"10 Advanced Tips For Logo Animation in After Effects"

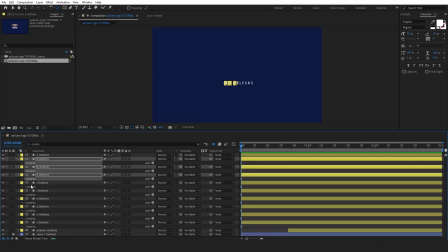Select the contents by pressing Shift and clicking on them. Then simply paste the effect.
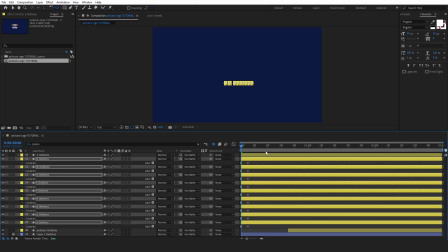Make sure the timeline indicator is at the beginning to position it correctly.
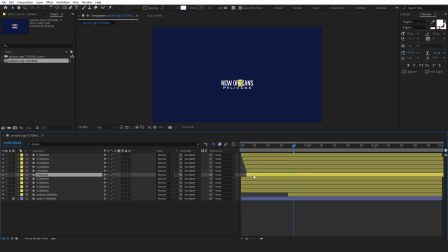Finally, offset the layers for a more random appearance, and let's see how it turned out. To complete our first section, let's animate the secondary text using position keyframes, which you can access by pressing P. Move the letters from up to down to create this effect, with the first keyframe positioning the text above and the second keyframe placing it below.
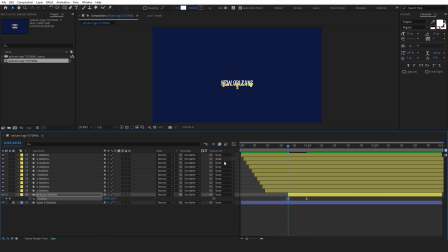Adjust the graph editor accordingly for smoother animation. Next, press T to bring up the opacity properties and set 2 keyframes. Start with 0% opacity and then transition to 100% opacity to reveal the text.
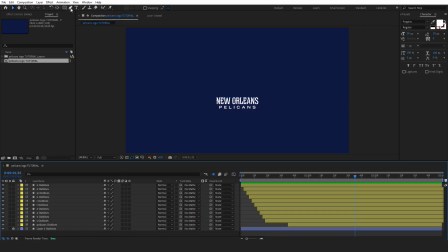To create the line animation, press G to activate the pen tool and start drawing a smooth path. Take your time here, as adjusting the curves carefully will make the animation look much more realistic and fluid. You want the path to follow a natural, flowing motion. Pay close attention to how the curve is shaped.
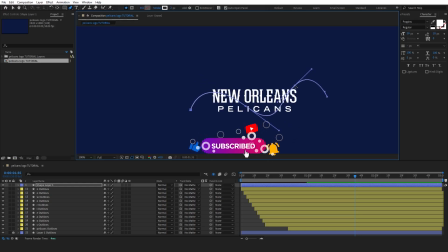If it's too sharp or too straight, it may appear unnatural. It's also important to make sure the end of your path is positioned just above the letter S, because that's where our ball animation will begin.
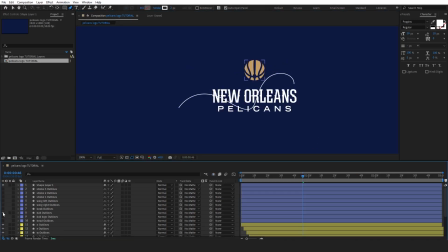This starting point is crucial for making the transition smooth when we bring in the animated ball later.
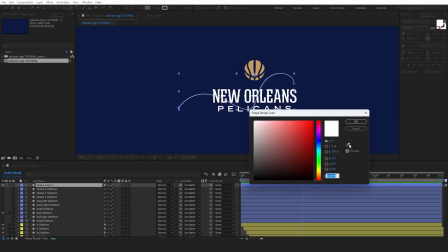Now let's activate the ball layer and use the eyedropper tool to match the stroke color with the ball.
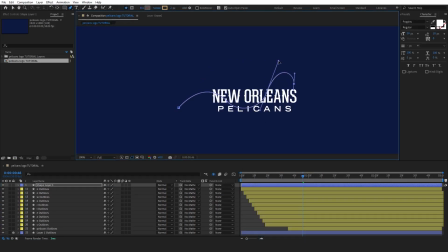Once you've done that, adjust the stroke value to 18 to give it the right thickness. This step will help the ball look cohesive with the other elements.
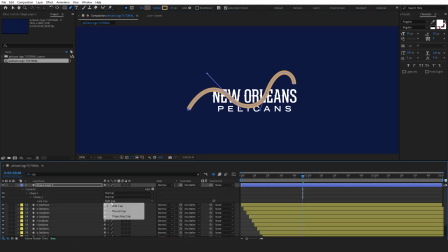Then search for the cap and select the round cap from the cap option.
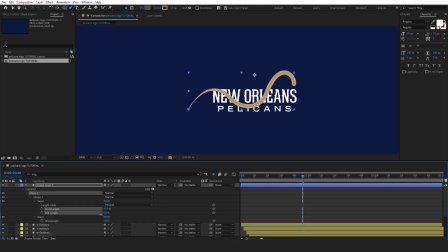Next, search for the length setting and adjust the end length value to 100 and the start length to 65 to achieve the desired style.
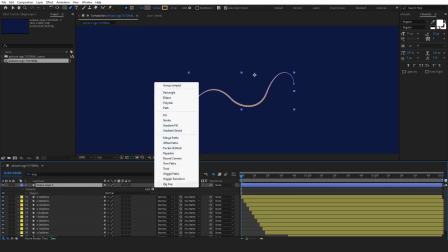Next, add the trim paths effect to the layer.
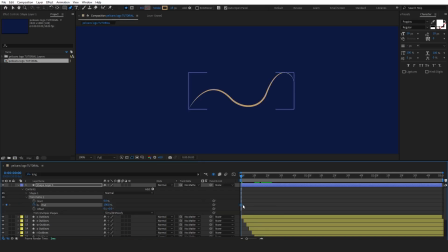Set 2 keyframes for both the end and start properties, adjusting their values from 0 to 100. This will create the animation effect, making the stroke gradually reveal itself along the path. Next, ease the keyframes by pressing F9 and open the graph editor to adjust the animation.
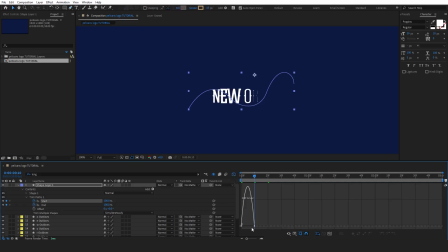For the start keyframes, modify the graph to create a slower start and a faster finish. Then, do the same for the end keyframes, but this time, adjust the graph for a faster start and a slower finish. Both graphs should have curves that reflect these changes, ensuring smooth and natural movement.
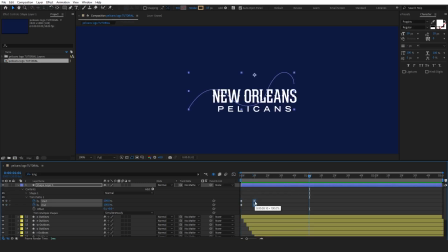Finally, select the last keyframes and move them further along the timeline to slow down the overall animation, giving it a smoother and more gradual finish. Now, select all the letters except for the line and move them further along the timeline to adjust their timing.
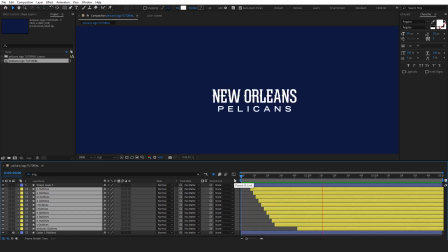This will help create a more synchronized and cohesive animation, ensuring that everything flows together smoothly.
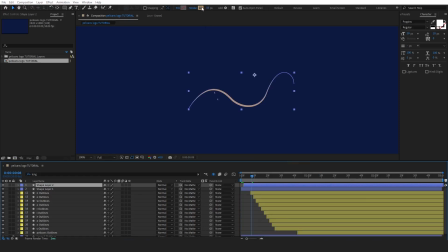The last step is to duplicate the line layer. Then, select the new layer and change its color to white and bring this white line layer under the original one and offset the layers to create a nice layered effect.
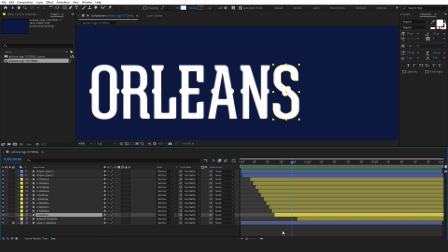We need to manipulate some letters from the text to create a flying and landing effect. For the flying point, we'll use the letter S. First, create a null object and parent the letter S to the null object.
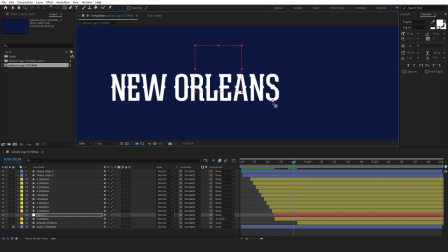Next, press Y to adjust the anchor point, moving it to the bottom of the letter. Now, press S to bring up the scale properties. Set the first keyframe at the original scale, then move the timeline indicator forward and adjust the scale so that the letter S
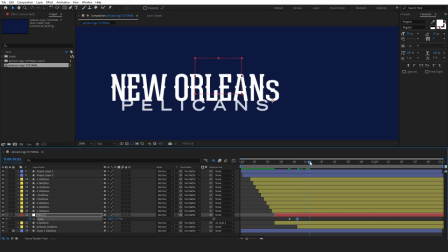squishes slightly by scaling it vertically using the red box. After that, add the next keyframe and adjust the scale again to create an overshoot effect by making the letter slightly larger than normal.
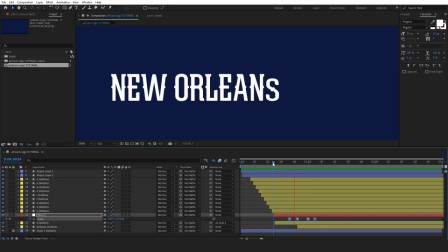For the last keyframe, simply copy the first one and paste it to bring the letter back to its original size.
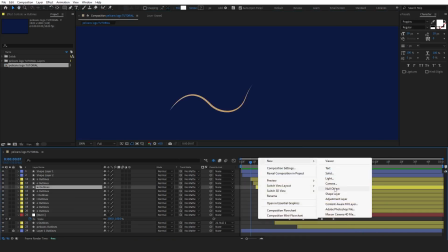We're going to apply the same process to the letters N and E. Just like we did with the letter S,
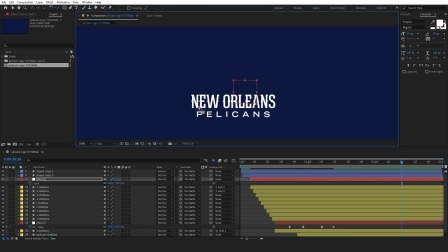create null objects and parent layers to it, adjust the anchor points, and add keyframes to create the flying and landing effects.
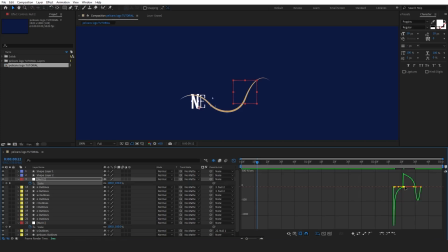Once you've set the keyframes, don't forget to adjust the graph editor for each letter. This will help smooth out the animation, making the movements more dynamic and polished.
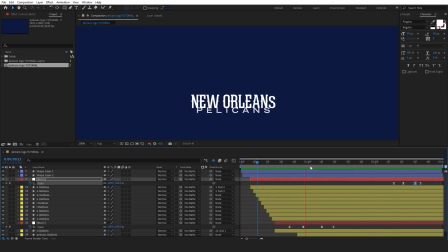Now that our letters are ready for the show, we can move on to animating the ball. This will bring everything together and add a nice touch to our animation. Remember the ball we created earlier for our animation? Now it's time to bring it into action. Start by selecting the position keyframes for the ball.
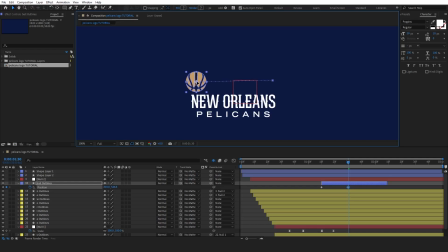Set the first keyframe so the ball begins over the letter S, then set the end keyframe at the position where you want it to bounce. Next, ease the keyframes by pressing F9 to smooth out the movement.
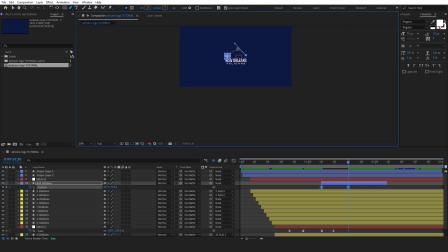After that, press G to select the pen tool and use it to adjust the motion path, creating an arch that gives the ball a natural bouncing effect. This will help give the ball a realistic and dynamic movement. Let's adjust the length of the composition to 5 seconds.
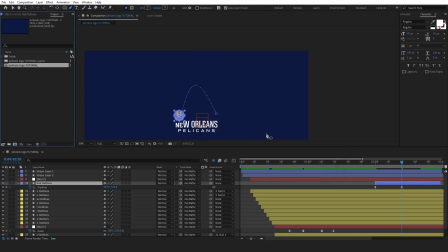To do this, go to the composition settings, set the duration to 5 seconds, and make sure everything fits within this new timeline.
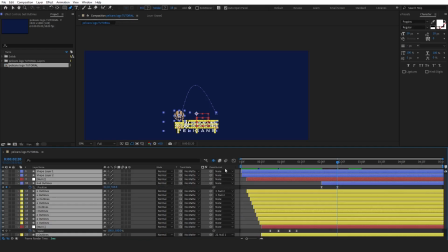Now let's bring back the original logo element and set it in the correct position.
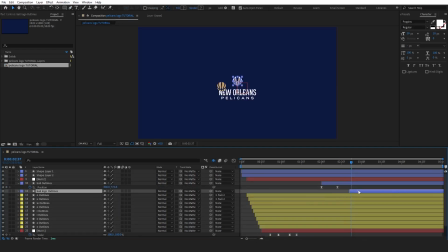Add another position keyframe for the ball and adjust the motion path so it flows smoothly. At this point, the bird in the logo will catch the ball and move its head back to the initial point.
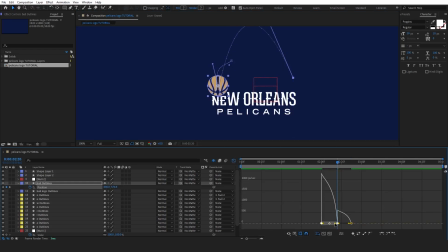Make sure to adjust the graph editor to create a smooth and realistic motion that shows a natural catch. This step adds a dynamic finishing touch to the animation. Let's quickly adjust the timing of our stroke animation.
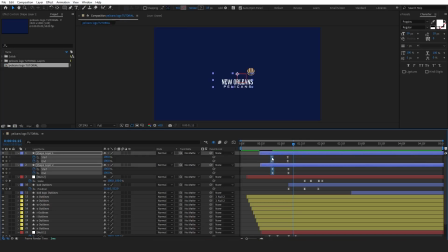We can move the keyframes backward in the timeline to match the pace of the ball in text animations.
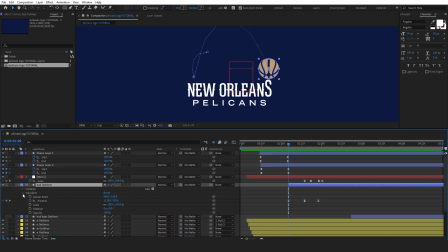Now let's add the offset paths effect to the ball. First, adjust the offset value to 0 to eliminate any stroke. Set a keyframe at this point. Next, create another keyframe at the starting point, adjusting the offset value to form a small circle.
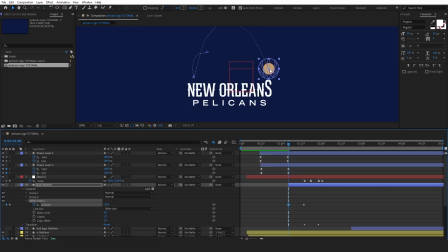This will give the ball a slightly growing and shrinking effect, which makes the bounce feel more dynamic. Once you've adjusted the offset paths, check the ball's position to match the moment it bounces.
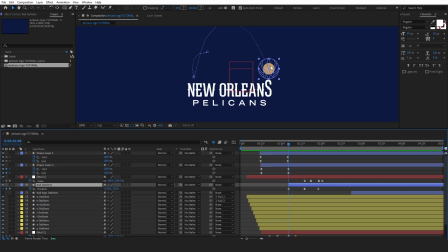You want to ensure that the effect is aligned with the bounce for a realistic motion. Now, with both the path and the offset dialed in, let's see how it all comes together.
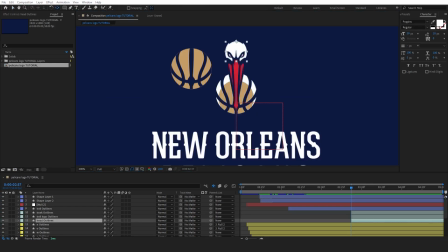Let's start by bringing in the head, beak, and original ball layers. Fix the anchor points for each of these layers to the corner of their respective elements. Next, create a null object and parent all three layers to the null object. Adjust the anchor point of the null object to the top of the bird's head to ensure smooth movement.
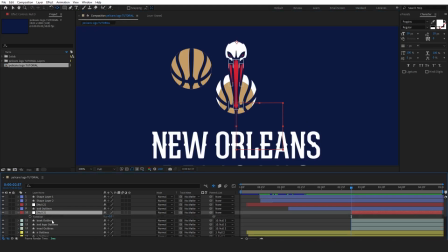Now, press R to access the rotation properties. Set a keyframe at the final position, where the bird will be after catching the ball. Then move the timeline indicator to the beginning and adjust the starting rotation so the bird's movement matches the ball's catch.
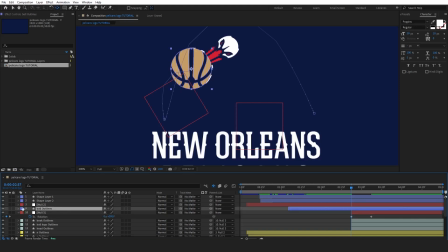Finally, ease the keyframes by pressing F9 to smooth the rotation, giving it a natural flow as the bird catches the ball. Let's now cut the ball layer to complete the morphing process with the original logo element. Trim the ball layer at the point where it needs to transition into the original logo.
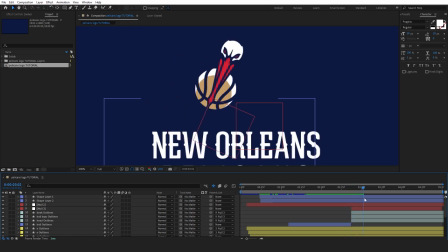At this point, the ball will seamlessly merge into the logo element, completing the morphing effect.
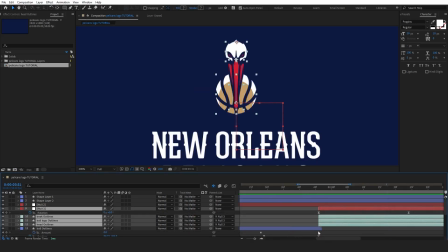Make sure to adjust the timing carefully so that the transition looks smooth and natural. Once done, play it back to check how the final morph looks. Let's animate the wing.
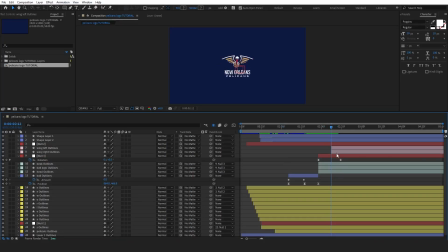First, bring in the wing layers and color them pink to make them easier to identify.
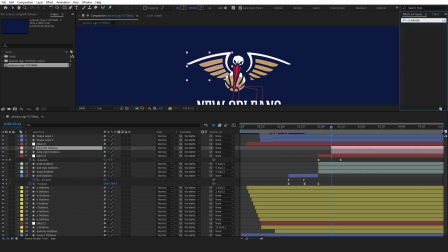Next, search for the CC bender effect and apply it to the first wing.
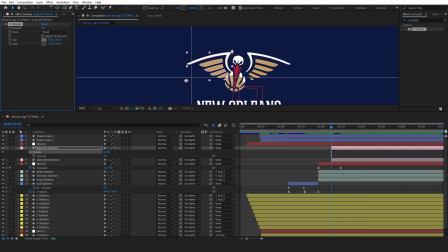Adjust the top and base anchor points of the effect to match the top and bottom of the wing. Now, set a keyframe for the current bender position.